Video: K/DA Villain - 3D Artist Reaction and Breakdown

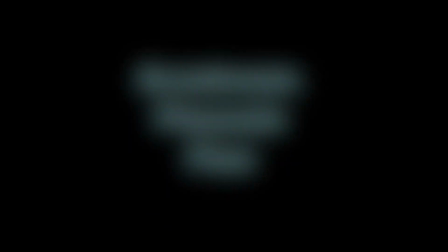Hey guys, it's Monica at Academic Phoenix Plus, and welcome to another reaction and analysis video.
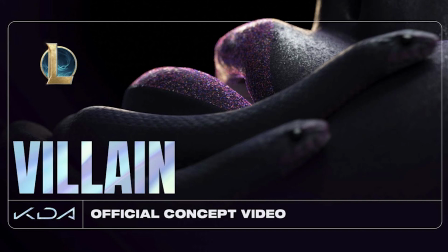I have seen this particular one several times. This is Kata's Villian.
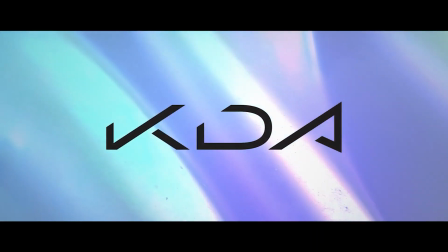If you guys don't know who Kata is a band from League of Legends,
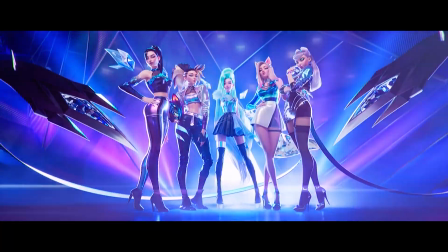and it's about 5 of the characters, and they've converted themselves into a K-pop band.
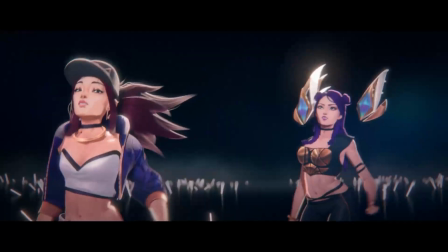I watched their first one and I fell in love with it. And I even have statues and a couple of other swags.
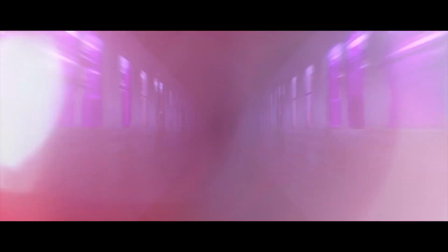I turned into a fan. And then they released these new videos that came out, and I just cannot believe the quality that comes out of League of Legends. So I really wanted to analyze Villian because it's got some really powerful imagery.
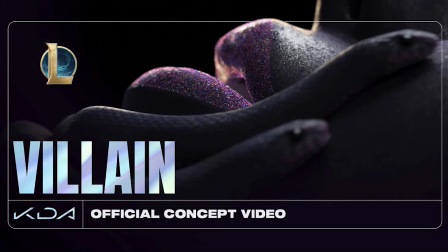All right, so let's go ahead and get started with Kata's, or KDA, Villian. And the main character is Evelyn. I'm going to go ahead and hit play.
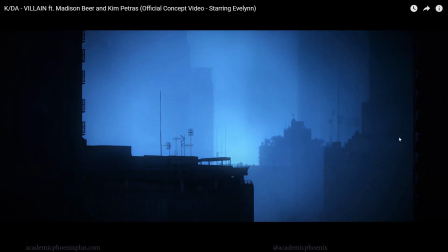Okay, I'm going to pause. So this is interesting to me because as a 3D artist, creating buildings can be complicated, but they are buildings that you can actually download fairly quickly and you can kit bash them together. So what's interesting about this one is just like how monotone it is. So they're only using blues, dark blues and light blues, and they have this really thick fog.
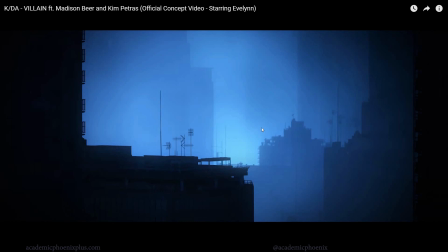Cinematography is called like flat space, which means that you really don't see too many perspective angles. I mean, there's some here, but in general, this is almost like plane after plane after plane. So it's very flat. And the symbolism behind that is that it's supposed to be almost like claustrophobic.
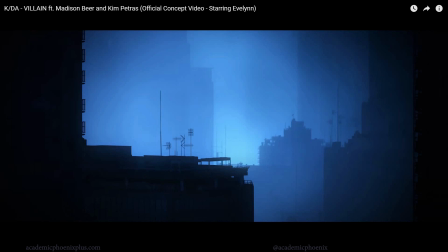So it's interesting visuals, but we know there's depth just because of the fog. And then we get more perception here.
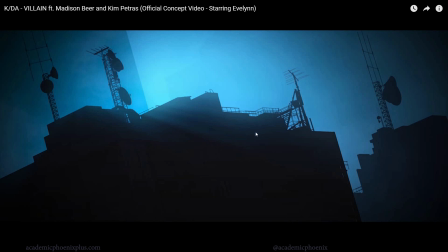We have some nice fog here. And at the top, you can see that I make a video on how to use Arnold fog in Maya.
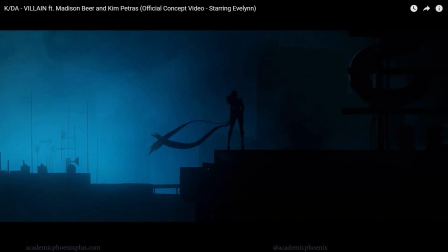Ooh, there's some really fast cuts there. That's nice. Okay, so this is the key character. Notice she's right in the middle. Usually in cinematography, you put things in the rules of thirds.
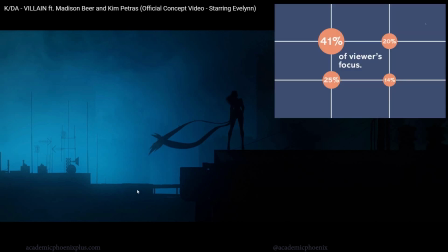And if you're not aware of the rule of thirds, our attention has a tendency to attract ourselves to, in particular areas of an image.
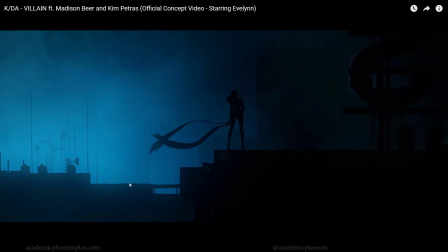So usually it's in the thirds. And she's in the middle. And because of the movement of her, whatever those things are, her dress, I know those things that kind of have like a mind of their own. Her tail, is it 2 tails? I think they act like tails, but I know they're not.
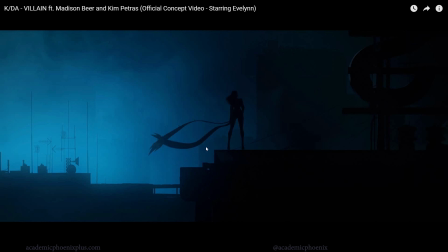So it's a very contrast silhouette, so she does stand out. And because of the animation, we know exactly where we're supposed to focus. And the fact that she's in the middle states that she's probably the most powerful and most important subject in this shot. So I love this. This is the introduction to color. And it's orange yellow.
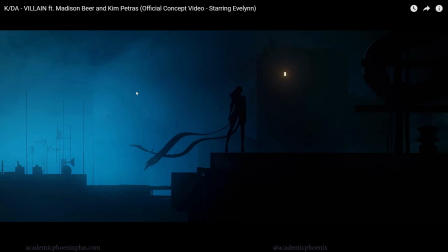So I just love the idea that this is so cold and so like repressed or suppressed, and then you have this super bright color that just pops into there, which reminds me of, I know this is so old school, but Citizen Kane has something very similar to it. This is just to tell you that you should look at her first and that should be second.
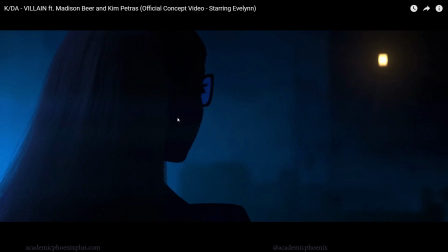And then for the first time, we finally get closer to her, but she's always silhouetted. We never see her face directly. Kind of gives her a little bit of mystery, but we recognize her because of her tails. I'm not sure what they are, but we never see her face truly, and that keeps her mysterious. This is again an introduction to color.
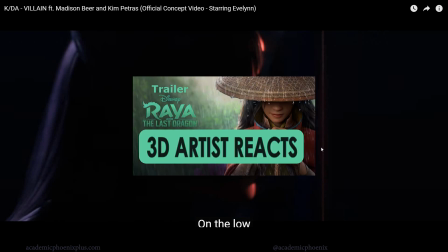I spoke about it in the breakdown to Raya's trailer. Oop, I got my sub captions on here.
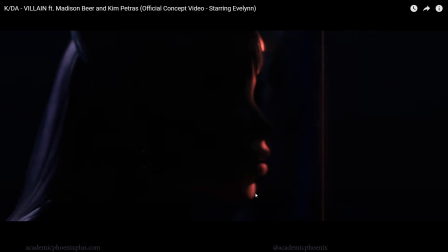I'll turn that off. The fascinating part is that they're using like this pink to introduce again more color, the warmest color in this whole scene. They do some really beautiful rim lighting in this scene, but we don't fully see her. So that keeps her mysterious and kind of like intriguing. Okay, then we have this.
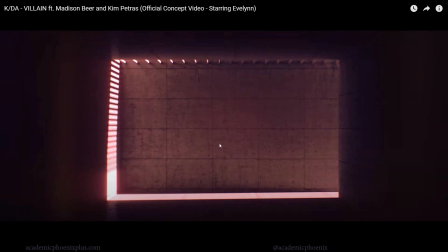The environment is relatively simple. The textures are relatively simple. They're really pushing it is with the lighting. So whoever directed this really understands the concept of motion, architecture, and it's a moving lighting.
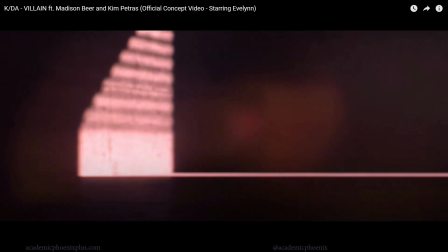So it's almost trying to show passage of time. Lots of depth of field.
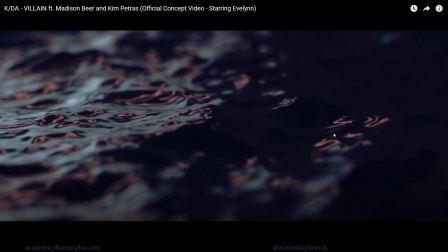We get introduced to water, which is probably the most organic thing here that we've seen so far. Everything has been like hard surface other than, the character. I love the reflections. I mean, water is complicated.
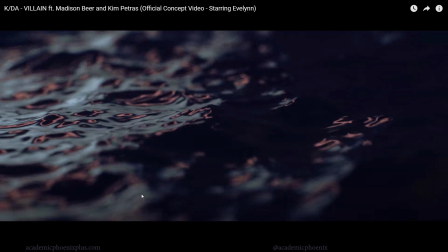And that was one of the things that I thought was really interesting about this video, is that I felt like this was someone's visual effects demo reel, because later on there is so much visual effects with smoke, with shatter, with cloth. I was just like, is this someone's visual effects reel?
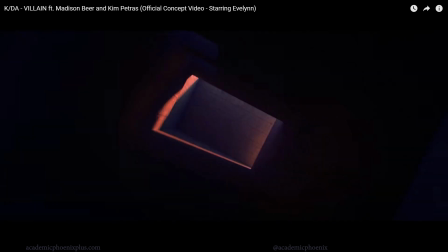Because it's really good and well done. Oops. Let me rewind. Again, really interesting.
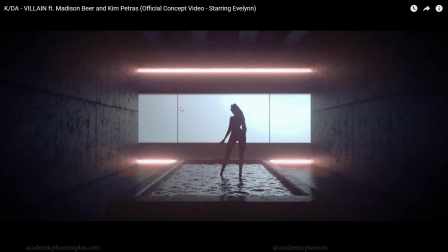She's in the middle, but she's also encased by the window. And notice also the rules of thirds. These lines are actually kind of almost perfect in rules of thirds, but she's again in the middle. You have lines of perspective now. So she, the vanishing point's over here where she's at.
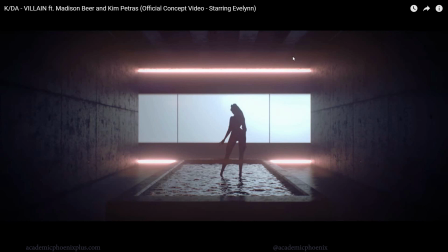So again, all of the focus, even though this scene is, relatively busy, we know that the focus is here. But again, she's being silhouetted well. And then you have these emissive lights back here. And fog plays a big part in this scene. Camera's motions,
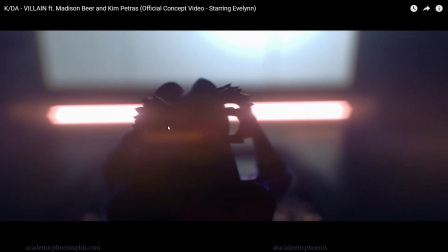Some nice lens flare. You can see the lens flare here. It's really strong depth of field. We're focusing right here, but it's just such a nice use of lens flares, depth of field.
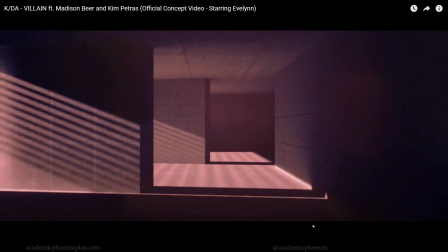What they're using here is kind of like lenses.
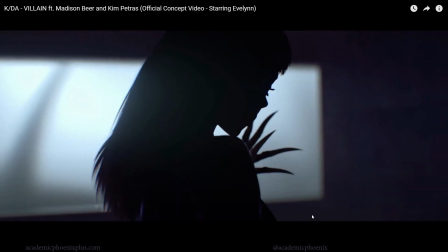So in CG and in actual real cameras, you can manipulate the aspect ratio and it gives you a weird kind of like lens distortion.
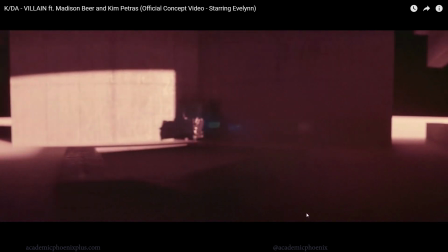In this case, it's very artistic, but in some people use it to make the scene disturbing.
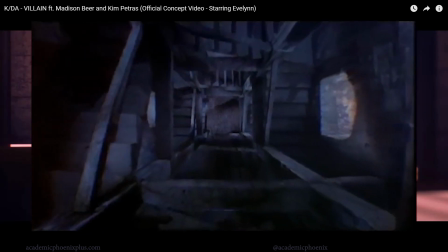It was introduced in which film was it? Vertigo. That's kind of like the idea is that's supposed to disorient you a little bit.
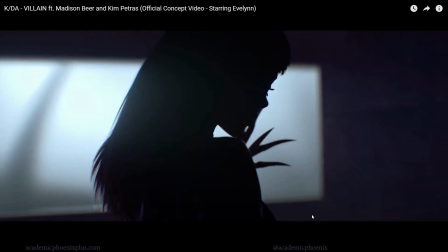So there she is again.
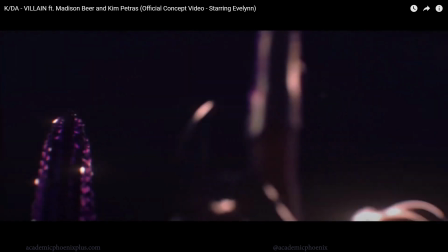So they used almost like a kaleidoscope, which you can get in like After Effects or some sort of software that you can create that look.
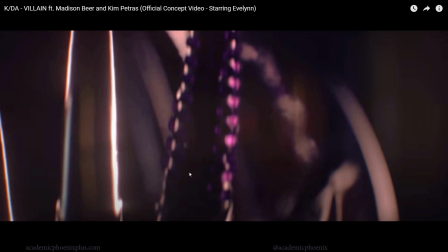But we recognize that this whole video is about her because this is obviously her claws and she's got one finger that's bejeweled. I don't know what else to call it, but she's got a lot of jewels on one of them. And notice the rim lightings. They have a very, they're really encouraging or pushing the silhouette of everything.
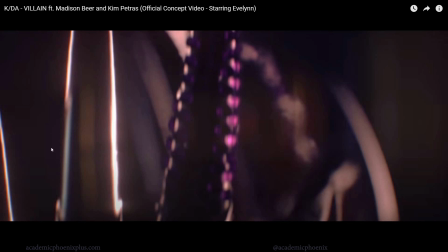So they increase the rim lightings on the side so we can still see what it is, but basically everything else is in shadow. Love the animation. There she is. Okay.
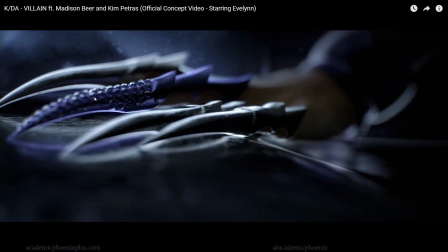So I really like this shot because we finally get to see her claws, but also notice the depth of field here. You'll see that it's focusing just along here. Everything else is really, really blurry. And then you have some particles that are floating around. Now this could be done in post or it can be in scene depending how expensive the company wanted to go.
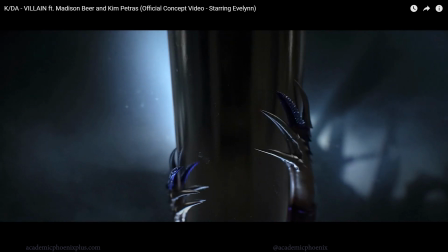But usually it's cheaper to do it post. So this has, connotations there.
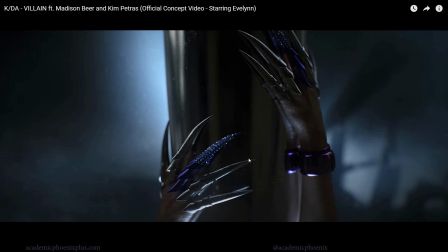So what I'm looking for as a texture artist and as a 3D artist is, oh, look at those beautiful reflections. Oh, look at those scratches on there. How interesting. Look at the fog and where they put the fog. Look how blurry the environment is. Notice how reflective her hand is to the object.
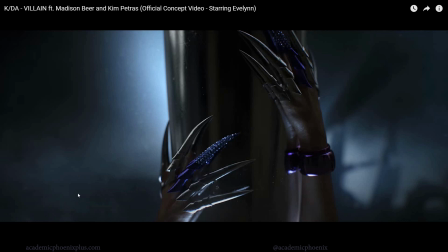These are the type of things that you start analyzing when you're watching these videos. So again, it's really fun to watch.
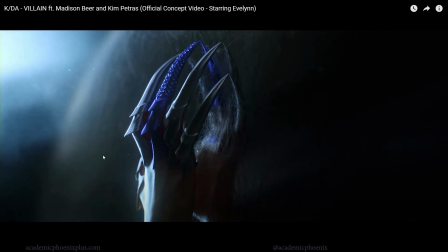Here it is. This is another great example of the surface itself is very reflective, as you can see by the reflections of her hand. But they added this like a scratch map on it, probably on the normal map or bump map, depending on what they're using. And it just works. It's a beautiful way of breaking away the reflection.
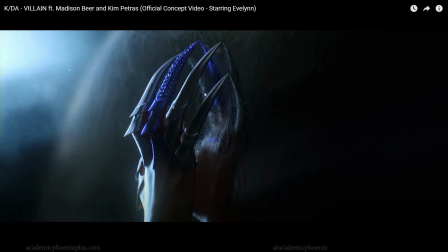But it also symbolizes her because she has all of these claws and I guess she just kind of cuts everything. So instead, it could have been really easy to just make this smooth, but they added this scratchiness to push not only the story, but also the visual content.
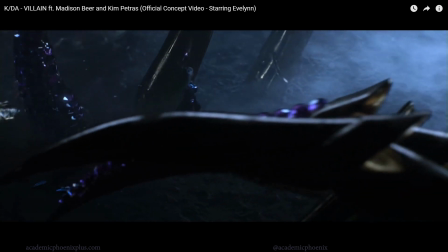There she is. We're finally starting to see a little bit of her. They use this. The only part that throws me off in this is this camera angle.
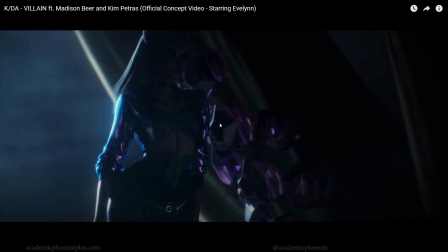It's kind of like almost like handheld zoom in, zoom out. So it's like voyeuristic. But I'm not sure why they did that.
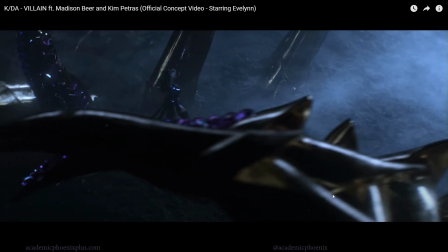But I do like the background that she's in. It's all her claws. So again, even the environment around her is her. And I don't know too much about her backstory or who the character is in the game, but it's really powerful imagery to build an entire
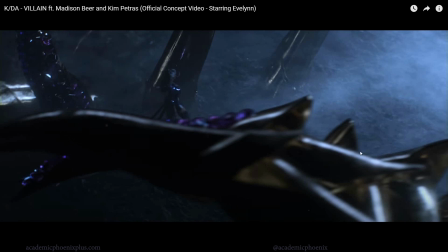environment based on her claws, but also the landscape that she's in right now is really rough.
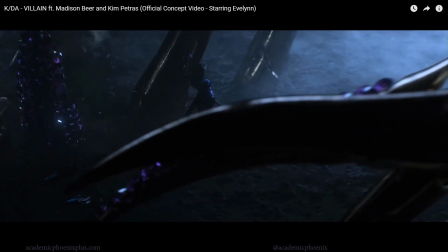So, almost destroyed.